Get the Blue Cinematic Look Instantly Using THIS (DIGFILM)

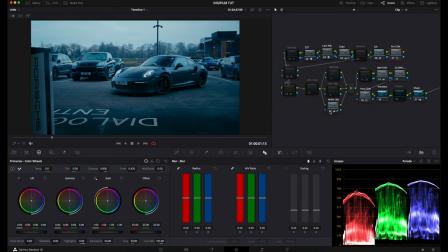(4:06)
However, with this, all you have to do is just select your colors and you should be just good to go. So you don't have to spend time creating your layer adjustment nodes. It's all right there for you immediately. For this clip, I'm gonna leave this. What I will do, the sky for me is a bit too bright compared to the rest of the clip, and I want more of a dark look.
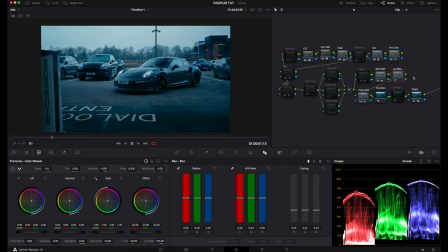(4:24)
So I'm actually gonna go over to our global adjustments. I can do it on my global adjustments. However, we might push in a bit more blue here. So I'll just make one more node. We'll do masking with a gradient window, fill in the sky, make it a bit more dark with a gradient window.
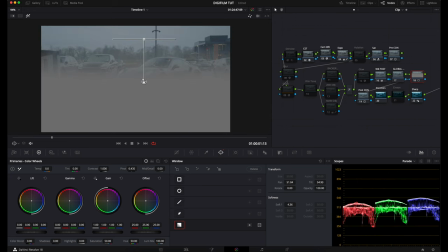(4:38)
You can press Shift H to see what you're selecting. That's okay.
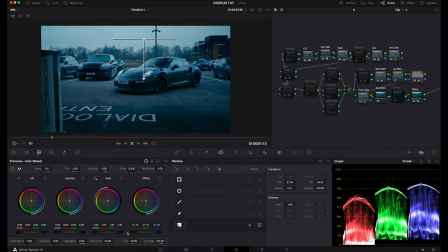(4:42)
And then all I'm gonna do is get the offset, drag this down a bit, and then with the gain, drag this down a bit as well. So now you can see we've got a nice, almost even tone across the frame, somewhat. And then you can see a before and an after.
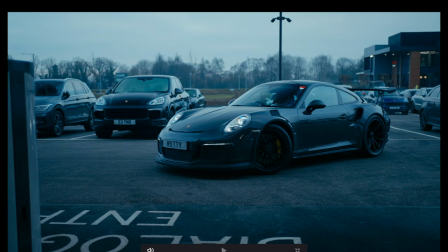(4:57)
So if I, before, and then after. It just kind of blends everything in quite nicely.
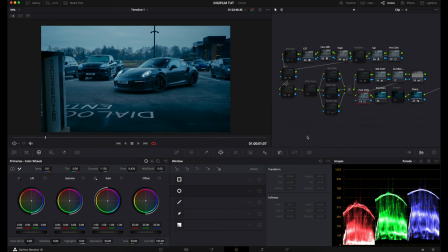(5:03)
Pre-contrast is actually where you can add contrast within your clip. Go over to my contrast here. I can bump this up. Instagram really likes contrasty videos. So if you want to post this to Instagram, you might bump up the contrast just a bit more than you like, because Instagram does kind of decontrast image videos a little bit sometimes.
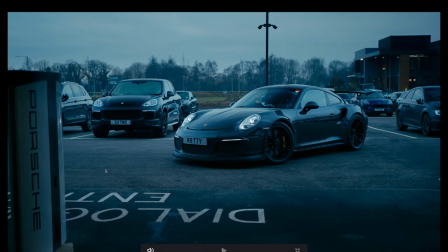(5:20)
So that's actually looking pretty good. And that's looking similar-ish to what we posted on Instagram.
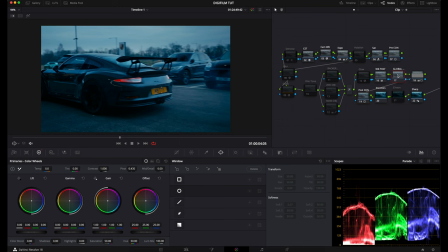(5:26)
And if you wanted to, you can go into your global adjustments. If you wanted to add a bit more blue, you can go into your gamma, add a bit more blue into the overall clip, into the midtones, and you have the look.
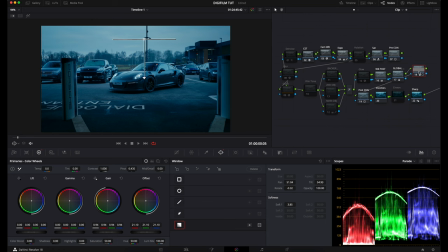(5:38)
If the bottom is too bright for you, if you go over to this node again, you can create a gradient window again, shift this upwards instead this time, push this towards the bottom, create almost like a vignette, maybe bring this down a bit. So now you have a before and after, and then you have your clip.
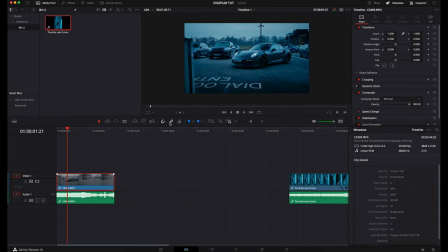(5:56)
And then what we can do, because we shot this at 50 frames per second, let's go to change clip speed, 50.
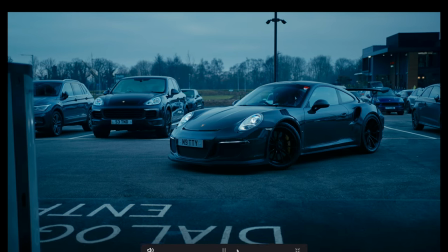(6:07)
And then this is essentially the clip that we posted on our Instagram.
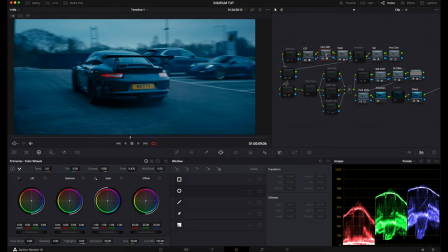(6:14)
And if it is looking a bit too purpley, you can come into your white balance and shift the tint towards the greens a bit. So if it's looking too purpley, you can shift the greens this way. And it should look a bit better.
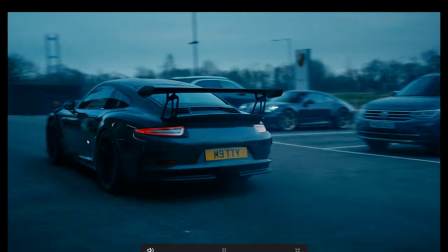(6:29)
And that's essentially how we graded the clip.
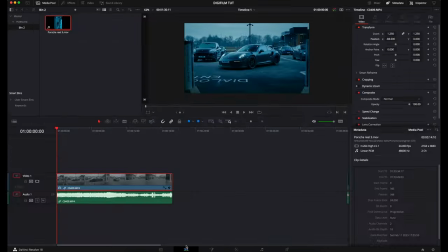(6:34)
However, just to quickly show you the film tones work, I'm going to go to Digifilm, our 60mm film emulation,
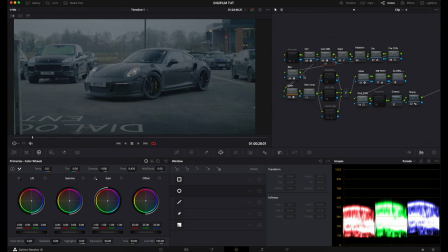(6:39)
double click this or right click, press apply grade, remove that first node now. And then if you go to our CST, scan free scene, it's look free,
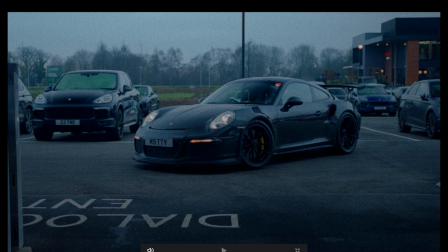(6:48)
you can see we have more of a 60mm film look right here, right now.
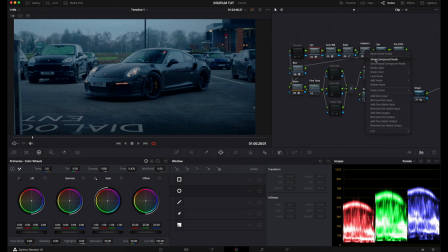(6:54)
And if the halation is too strong for you, you can go to show compound node, go to your blur, actually decrease this to become a bit more tasteful, I guess. And you can see what this film tone does is it just drops the highlights, gets a nice even look across the whole node.
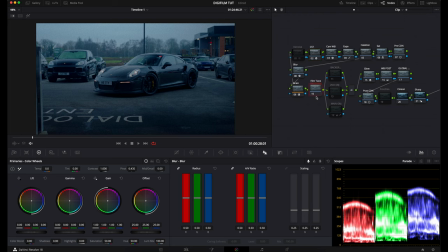(7:12)
And this is just a compound node filled with other things that I did inside. And then we've added grain. If you don't have DaVinci Resolve Studio, just add film grain overlays. By the time this video is up, we should have on our website as a free download. So you can check that out. And then we have the blur tool as well, which kind of just softens up the image.
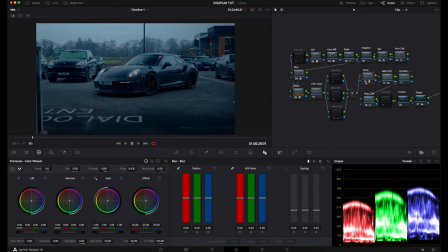(7:29)
We do have glow. You can turn this off or on. Whatever you decide, you're good to go. You can increase the contrast again, however much you like. And then we can do the whole adding the gradient window in,
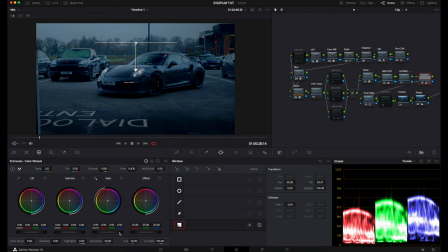(7:44)
decreasing our gain and our offset.
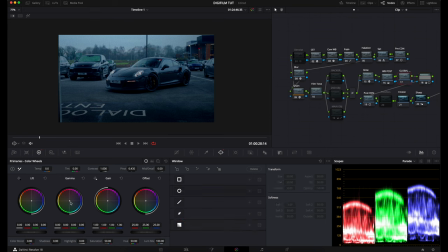(7:50)
And then in our global adjustments, pushing maybe some blues into this.
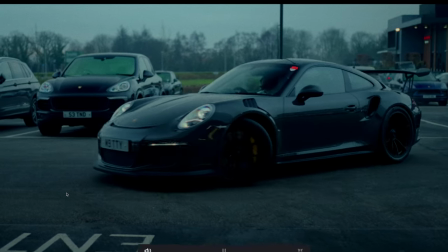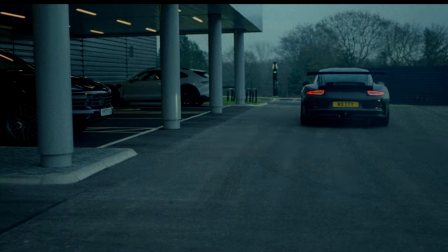(8:02)
And then that's our filmy look that we've created with the Digifilm 60mm film.
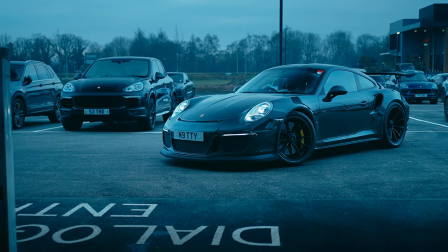(8:07)
So that's the tutorial. I hope you found it helpful. If you want to check out Digifilm, we'll leave a link in our description.
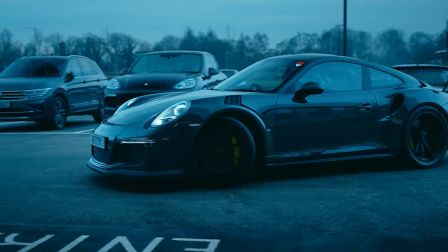(8:13)
Thank you.